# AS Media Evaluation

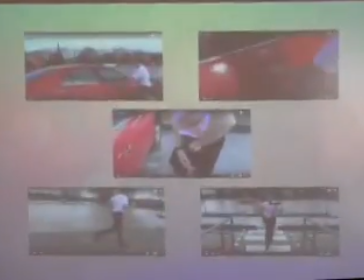1991s
In our final opening scene, we tried to film all our shots from in front of or to the left of the main character. This is in order to comply with the 180-degree rule, as our scene was quite fast-paced and any confusing camera angles could have caused confusion to the audience as to where we were in the car park.
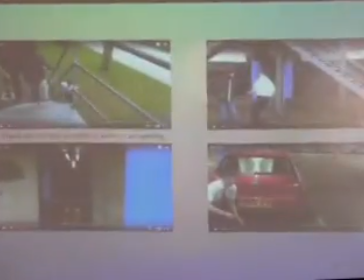2012s
We tried to use match on action in our film to keep the movement of the characters constant. This was mainly used in scenes with stairs to show how the characters were going up or down them. We tried to match up their running to show how they were constantly moving.
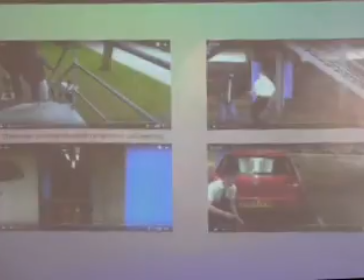2028s
An example of when we used match on action was when the main character ran into the lower levels of the car park.
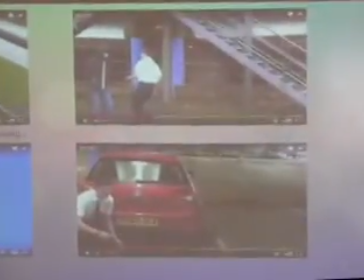2035s
We showed him run into the car park through the entrance, and the next shot continued inside the car park, showing him hiding behind the car. I think it was an effective use of the technique, as it showed how far the character had gone into the car park and allowed the 2 men behind him to catch up.
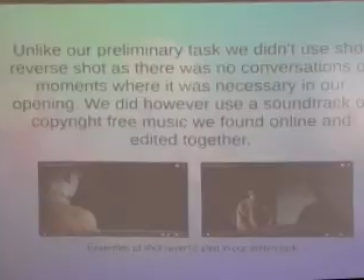2054s
We didn't use shot reverse shot in our opening, as there was no scenes with dialogue and no scenes where we found it necessary to show the characters looking at each other. It may have been effective in the shot where the thugs were first introduced, but I think our way of doing it was just as, if not more so, effective.
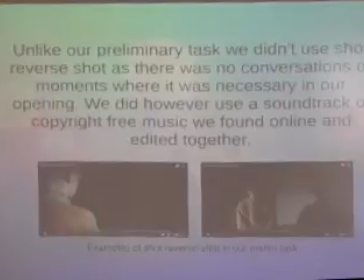2071s
Unlike our preliminary task, we did use a soundtrack this time. We have found that using non-diegetic background sound is very effective for setting the mood, and in our case, creating tension, something we didn't do in our preliminary task.
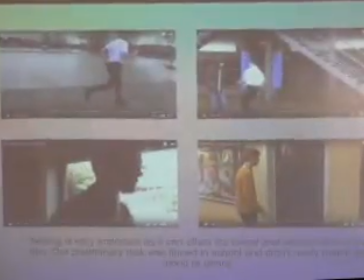2085s
I have learnt the importance in setting in my media project after doing our preliminary task and moving on to our final production. In our continuity task, we filmed in a school which wasn't a very appropriate setting for the piece we were filming.
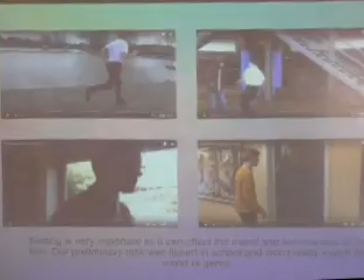2104s
Now we have learnt that the setting plays a great role in films, and we filmed our opening outside of school to create a better atmosphere. I also learnt how to use more equipment, such as the jib, once we started our final production,
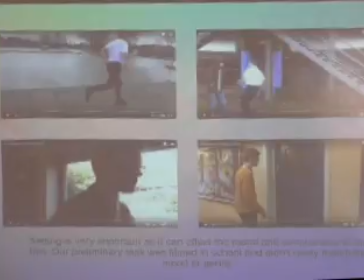2119s
and I found more tools that I could use on the various websites and computer programs I used for my work. Overall, I think my filming skills and general professionalism when it comes to media products has developed and improved greatly since we did our preliminary task.